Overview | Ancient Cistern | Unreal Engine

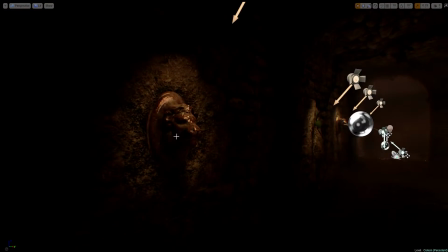And then I have these spotlights shining down on these lions' heads,
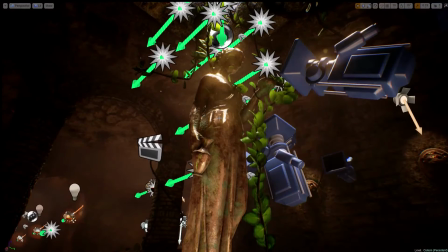and then I have a spotlight here that's shining up into the statue just to kind of give it more presence in the scene.
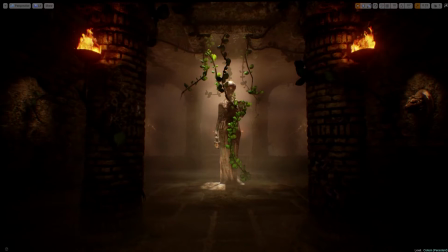Because when you start the environment, you're basically this is gonna be your view right here.
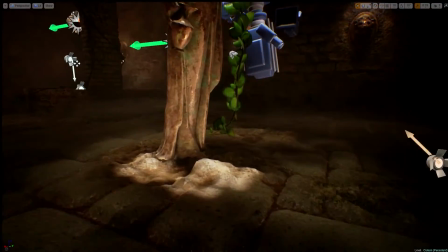So I wanted it to stand out. So the dominant directional that I'm using to light almost this entire room by itself
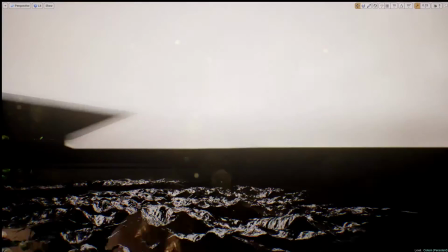is just a single dominant directional with a -90 angle.
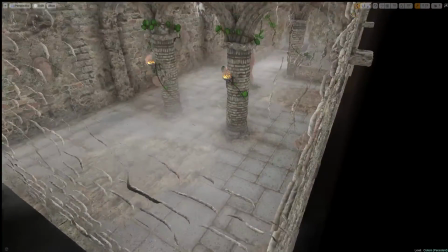Now, normally if I were to do this without, if I just built the entire environment using static meshes and then put that dominant directional,
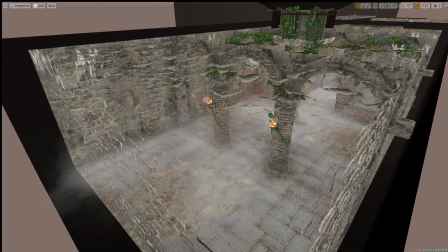there'd be nothing to block the light because these are just one-sided grids that wouldn't block any light coming through.
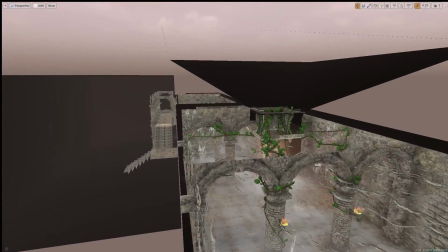So what I did is I put the entire environment inside of a BSB block and then subtracted out the space for the environment using subtractive BSB.
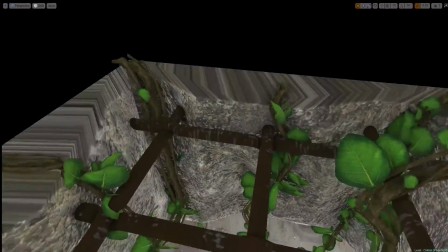And as you can see, I created an opening here at the top of this shaft
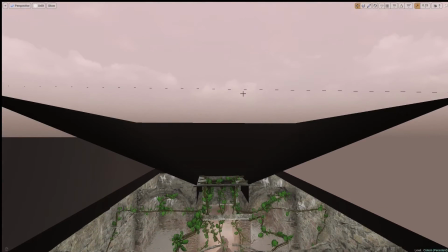through the BSB and then made a funnel shape to bring the light in, because if I had just made it a square shaft straight up, you would get the shadow from the square rather than the shape of the shaft and the vines and all that.
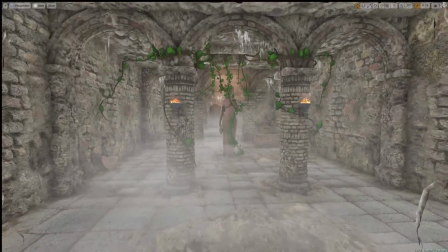So that's how I achieved the lighting that you see in the environment.
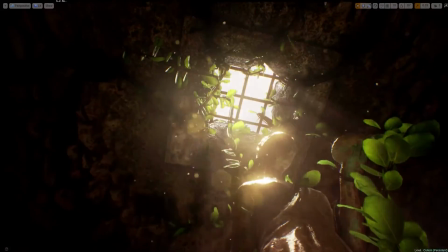And then another cool thing about having that dominant directional is these God rays or light shafts,
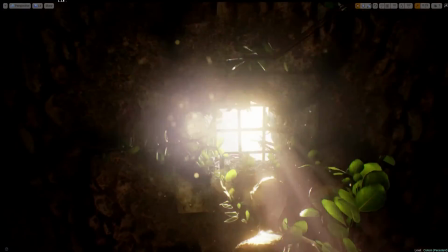whatever you want to call them, coming through the grate up there. You'll see I also have some dust motes flying around to sell the effect a little bit more,
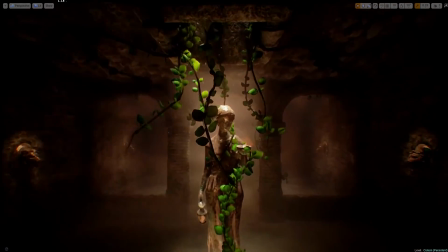and then when you pull out, there's a light shaft blueprint going on that helps sell the effect even more.
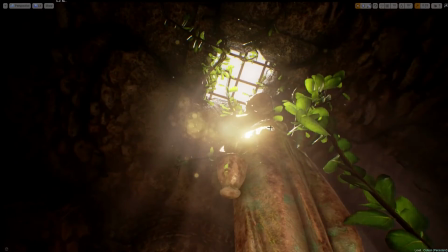So the light shafts.
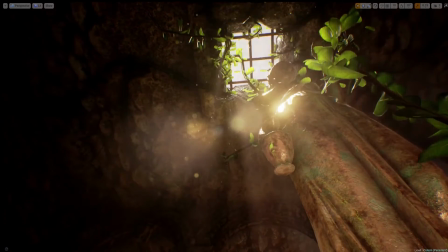So these light shafts, in Unreal Engine 4, they're only supported on the dominant directional light actor.
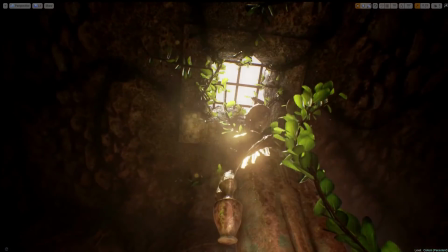In Unreal Engine 3, you could have light shafts on any point light actor, and you can only have single dominant directional supplying these light shafts.
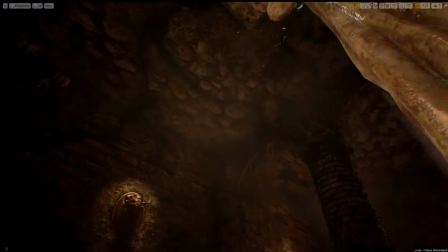So if I were to create, say, a hole in this wall here, you wouldn't get a light shaft, but if I had one here that allowed for a 90-degree angle coming in, then you'd get another light shaft.
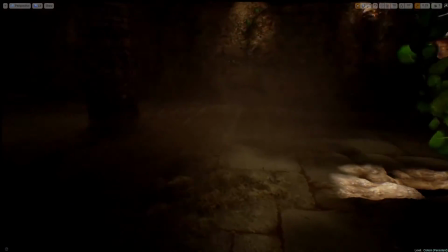So anywhere that I put holes in the ceilings, you would see those light shafts and have the light coming through and bouncing around.
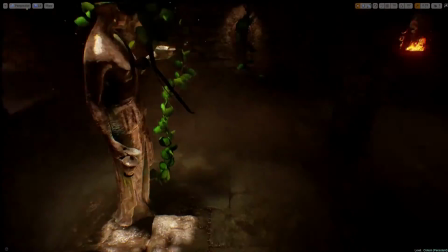So that's how I achieved the lighting that you see going on.
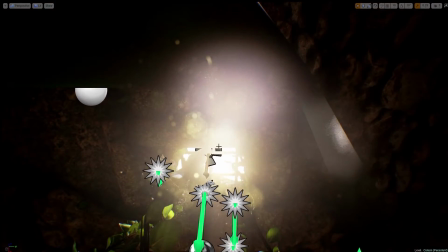And then I've also got a spotlight actor right here. If I go into unlit mode, you can see it.
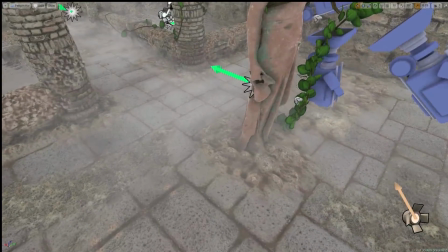That's shining down. That's actually just creating a nice light fall off here. You can see that it's got a nice penumbra to it.
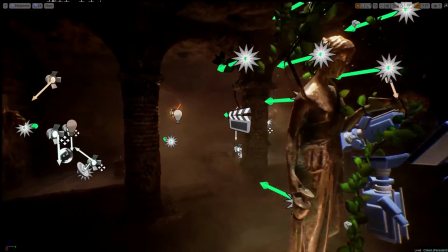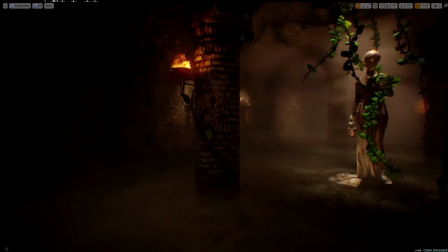So that's pretty much it. This is just the entry point for the environment. This is only a small part of what the environment's going to look like when it's done.
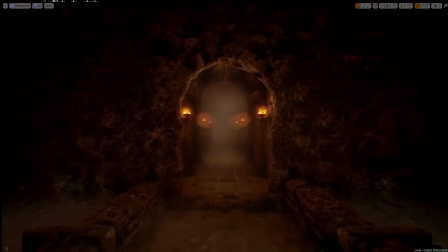The large part of the environment, which is going to be when you walk through this tunnel here and you come out on the other end,
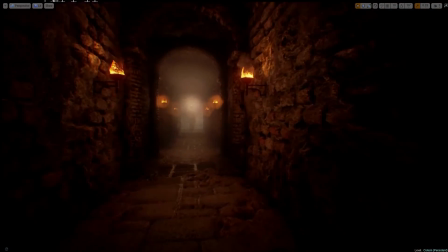it's going to open up into a large part of the environment that's going to be 8 to 10 times the size of this room that you see here.
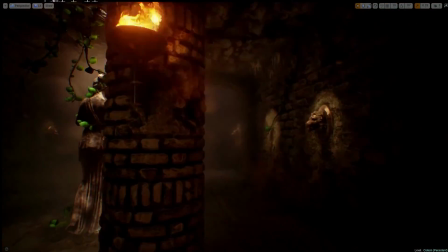And there's going to be a lot of cool stuff going on in there that I'll be showing off soon, but I'm not ready to show off just yet.
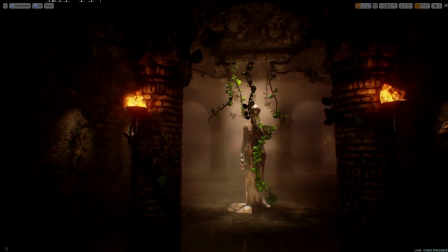So that's it. If you have any questions on anything that I went over, just let me know.